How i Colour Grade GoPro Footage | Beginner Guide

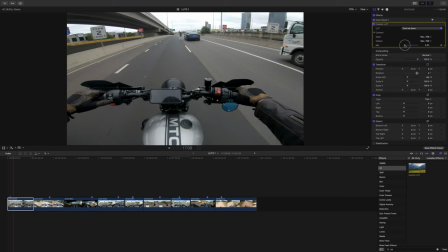[4:07]
So if you slide that right down, there's no LUT applied. And so you can gradually just bring in as much as the LUT that you feel like you'd want. This is a great way to introduce the LUT into your footage. Some can look way over the top. And so you might just want to bring in a little bit, maybe like 30%. And you just get a nice grade over your footage.
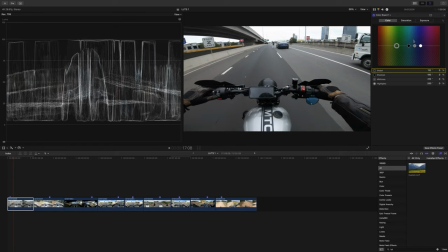[4:24]
That's when it becomes a little bit tasty. It's a little bit nice. And now here, this is where I sort of adjust my white balance. So if I just click on this guy here, I hold down Shift, and I just drag it up, it makes it cooler, and if I drag it down, it makes it warmer. And so, you know, it depends what you're sort of feeling on the day. Was it cold?
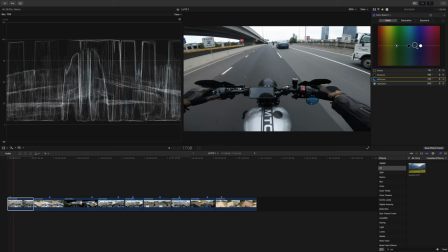[4:41]
You might just want to have it a little bit cooler. You know, just experiment and have a bit of fun with that. That's basically it.
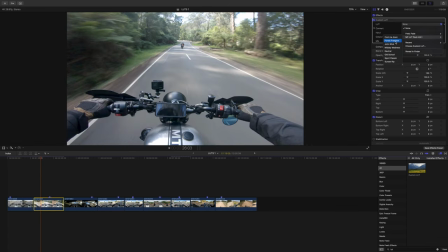[4:47]
That's how it looked before, that's how it looks now. Forest Freedom, douche. Ooh, look at that.
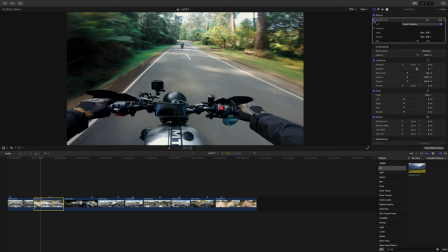[4:53]
That's pretty cool, hey, I really like this one. Isn't that insane. Not much to really do here, I feel. So if we just slide that in, introduce a little bit, I feel like, you know, maybe there's nice.
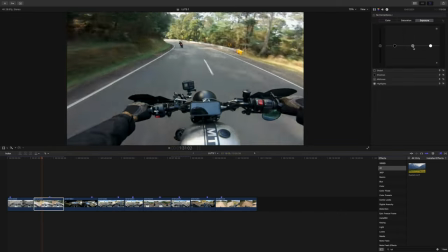[5:09]
We're cruising, baby. Set some exposures, might bring those mid-tones down a little bit.
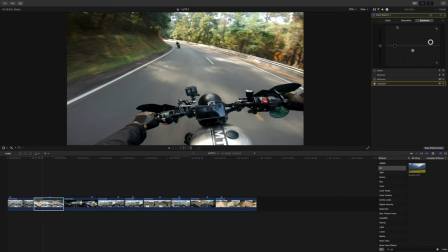[5:17]
And bring those highlights up. And that looks cool, hey?
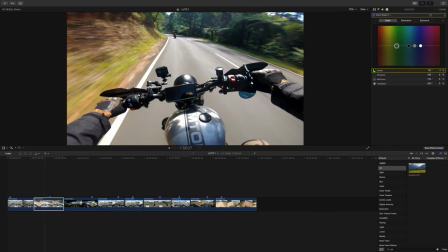[5:22]
And then again with your white balance there. That's pretty much all I do. You can mess around with the global colors or the shadows only, or just the highlights. So you can go all out and literally grade over the top of the LUT as well. But for me, I'm very happy with that. I think that just looks awesome.
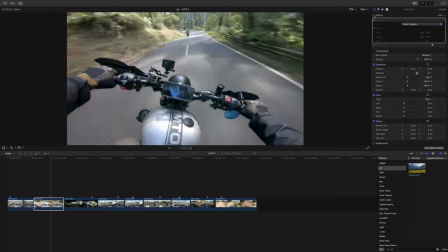[5:40]
That's before, that's after. How mad's that?
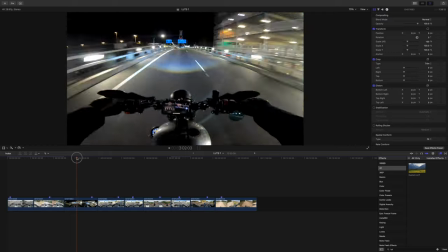[5:44]
Okay, next one. Get stuck on here. This one's cool. So you guys know that I'm a fan of John Wick.
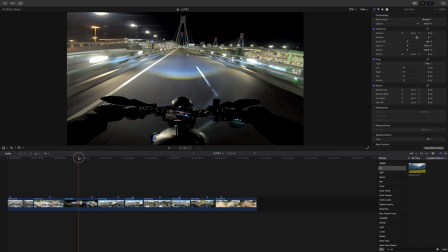[5:49]
You guys know that I like to have my footage drawn nice and blue and stuff. This is if you're just shooting in auto and you want to do it later, or maybe you forgot to set the white balance to 3200 Kelvin, which is what I like to set it at to get that real blue sort of style.
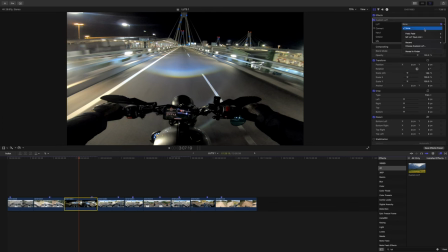[6:03]
Custom LUT over the top. Boom. Add in John Wick.
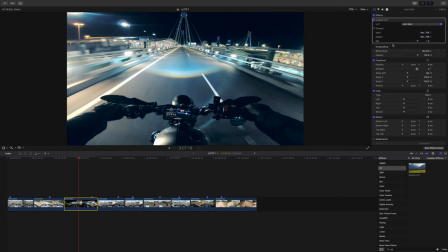[6:08]
Where are you? There you are. There it is. Boom. You are blue as it comes. Just drag that in slightly. See, I think even just there's nice.
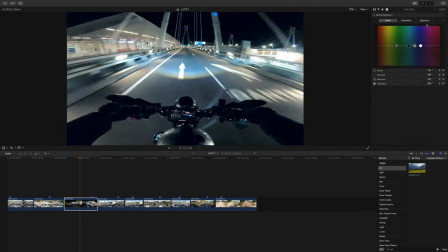[6:18]
Look at that. And then, yeah, same vibe. Exposures, set your exposures, bring it down a little bit.
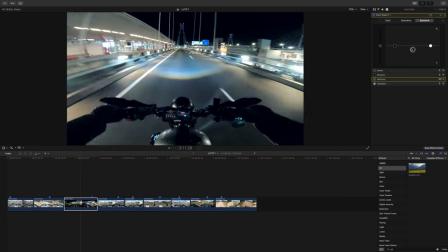[6:24]
I'm gonna bring those mid-tones down. Just crunch it up a little bit, get some more of that detail in the blacks.
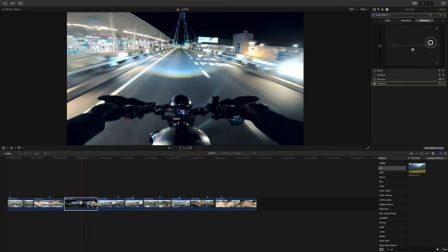[6:29]
And you can bring the whites up a little bit, make it poppy, really glary.
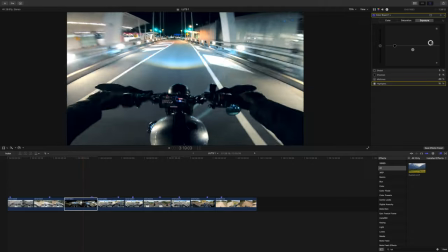[6:34]
Tokyo Drift, Need for Speed, let's do it. Hells yeah, I reckon that looks so cool.
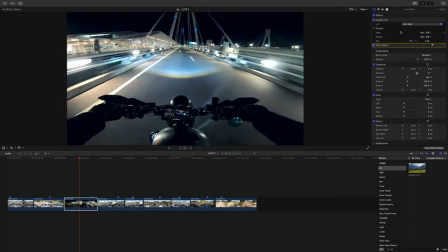[6:41]
Before, after. You can put in a bit more, shrink, a bit more there.
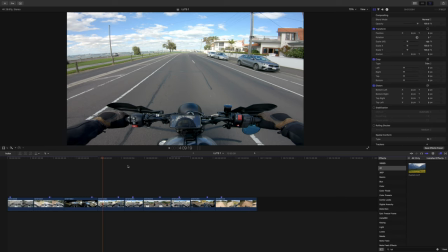[6:48]
Most of us probably ride during the day, right? I'd imagine so. So I've made one for the harsh midday sun.
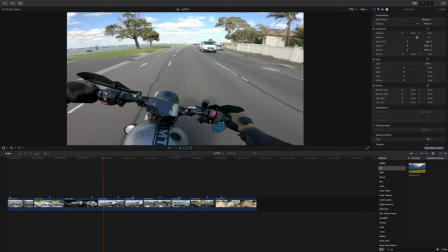[6:55]
So mid-afternoon, settings are on auto here. Color profile is flat.
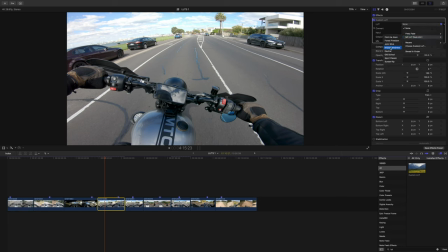[7:00]
Put the LUT on. We're gonna go midday madness. Boom, there it is. So this kind of washes out a fair bit. I feel like when you subtract colors, it can actually add more to your footage.
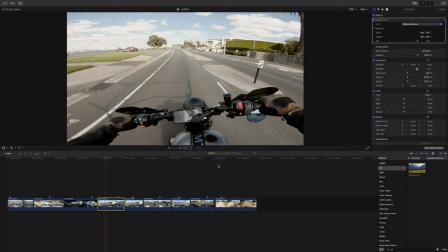[7:13]
So this just gives it a different sort of feel rather than looking all cartoony, I guess, and like oversaturated with color.
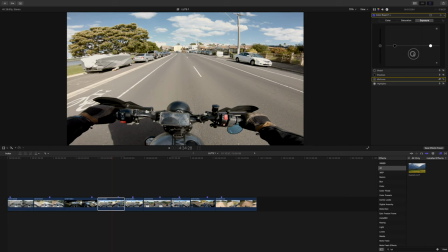[7:19]
If you want to bring some of that back, as per usual, bring down those mid-tones. Mid-tones are a big one with GoPro and action camera footage in general. You bring those down, you get a lot of the detail back in the bike there and in my gloves and in all the shadows. If we just bring that back, yeah, see how much of a difference that makes.
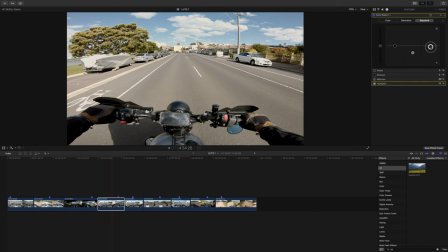[7:35]
And you can bring down the highlights a little bit as well if it's a little bit too harsh, you feel. Bring up the escapes again.
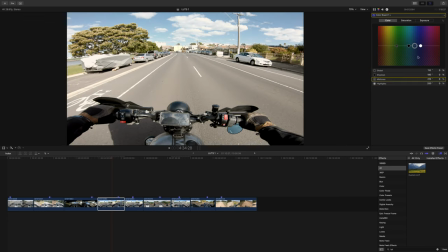[7:40]
I've got some room to play with. And maybe just change the white balance a little bit. Nah, maybe not. I'm gonna leave that. It's perfect as is.
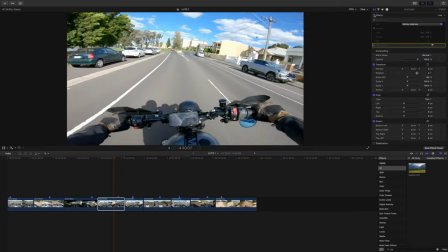[7:51]
Look at that. Before. After.
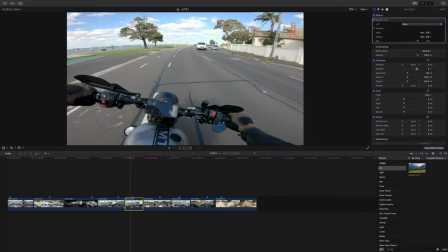[7:57]
Neutral. It doesn't really add too much color. It's just about pulling out the color that's already in the footage and just making it look a little bit better. If you're shooting in your flat color profile, when you hit neutral, it's just gonna bring out the colors that are already in there.
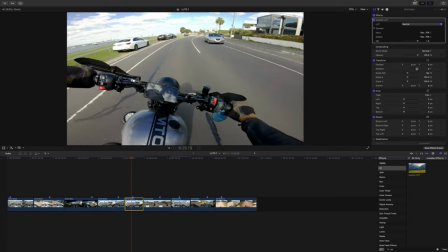[8:09]
It's so that you don't have to go through and tweak everything in the exposure settings here.
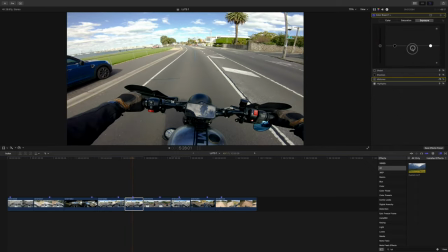[8:14]
It's already sort of done for you.